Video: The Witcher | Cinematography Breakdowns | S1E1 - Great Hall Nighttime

Now we're going to move to the night scene,
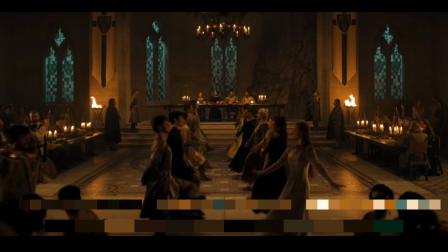and for this setup you can see the tonality of the room, just looking at the color panels there, jumps dramatically.
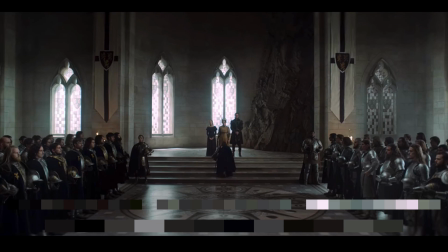We go from this white, grey, slightly cream, if you like, in there,
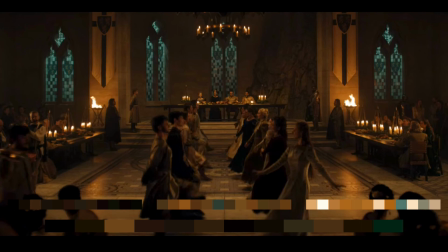to a really rich orange tone with elements of almost green. It's a bluey green coming in through the windows, and that's our exterior moonlight in all of these windows just here.
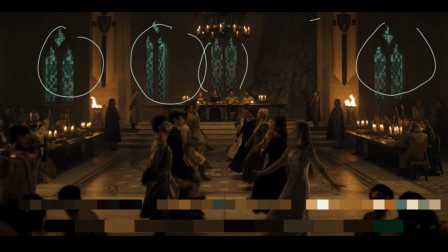The direction of that feels like, just looking at the window there, like it's coming in that way, but none of the others seem to have that same direct feel. It's just that one. Apart from that, we have lots of practicals in shot.
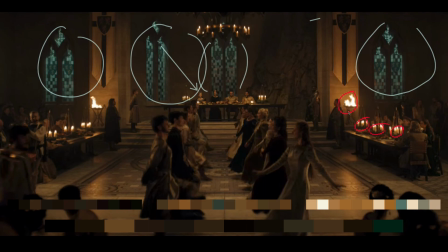Just call all of these out. You've got lots of candles at the tables. You've got these big kind of open fire pit type things. More candles, more candles, more candles all the way around the room. And that's great because it means you can justify any light on people's faces because you've got all of those practicals in shot.
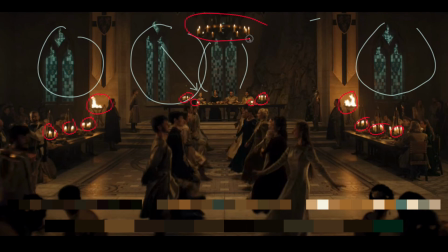We've got a big chandelier in shot just here, and that chandelier is motivating the light coming down onto our dancers in the front, the royal family at the back just there, all of that motivated by having the chandelier at the top just here.
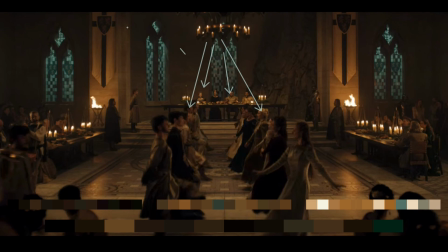And as we know from the behind the scenes shot, this is actually the huge lighting grid overhead, just flagged off down the sides and all gridded so that it's a very controlled light source. And then that's coming down over the whole room, giving everything level.
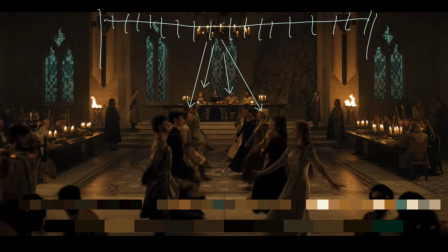But we do still have definition on the sides of the faces just here. So we can surmise that the lighting grid probably marries up roughly with the pattern on the floor, I would say. Because if that's the case,
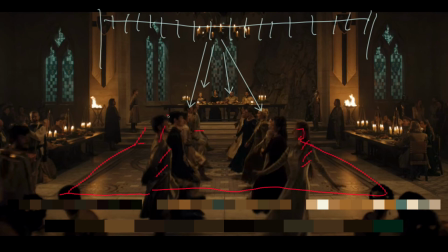having it coming in around there, you would get that light hitting their faces, but you wouldn't have it eking around the sides on the front. And also, let's disable that color palette for a moment.
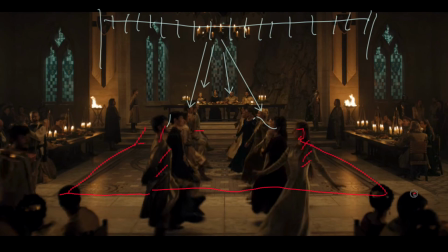You got these people right in the foreground who are all completely in silhouette, just giving a bit of interest to the foreground, sort of out of focus shapes, making it seem lively. We've got shadows which give away the direction of the lighting quite nicely for us.
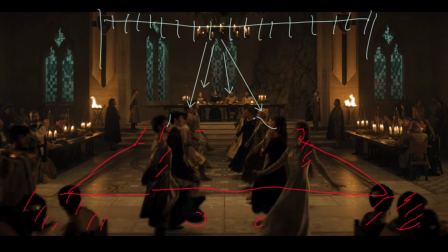They're all basically 12 o'clock right underneath them because all of that light's coming straight down, helping to just give that room tone, because there's no way on earth this room would be that bright just with candlelight.
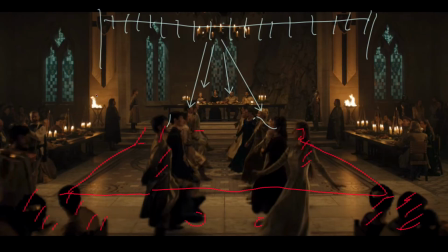Even that said, the candles do seem to be playing on the walls and some of the tables. We've got all of these lovely reflections in the table just here and on the floor coming through in this area just here, and we'll get more later on when we start to move around through the different scenes. So it's interesting to see that spread.
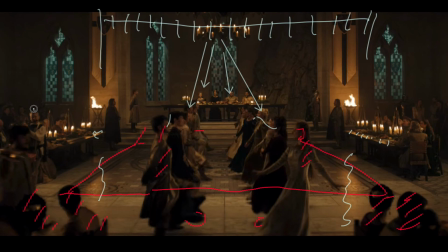We have got, just over on the side here, a really bright highlight on the side of this guy, which makes me think there's another light source, probably another frame or something off to the side here,
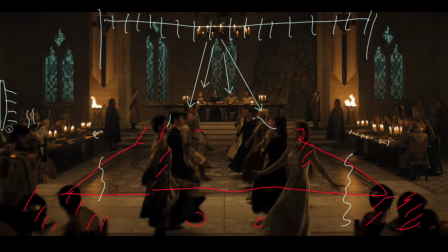and that is just beaming out in this direction, perhaps catching the backs of these dancers. Don't see anything so equivalent just here. We have got some light definitely catching like the chair and things just there,
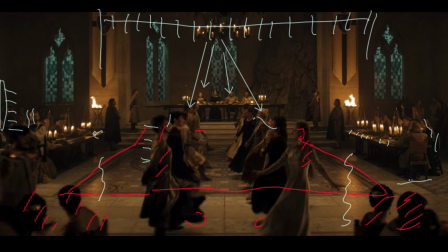and there seems to be a bit of a shadow line coming across there, so there's something playing here. But with this kind of setup, you need a lot of light to make it work, and there's going to be many different sources.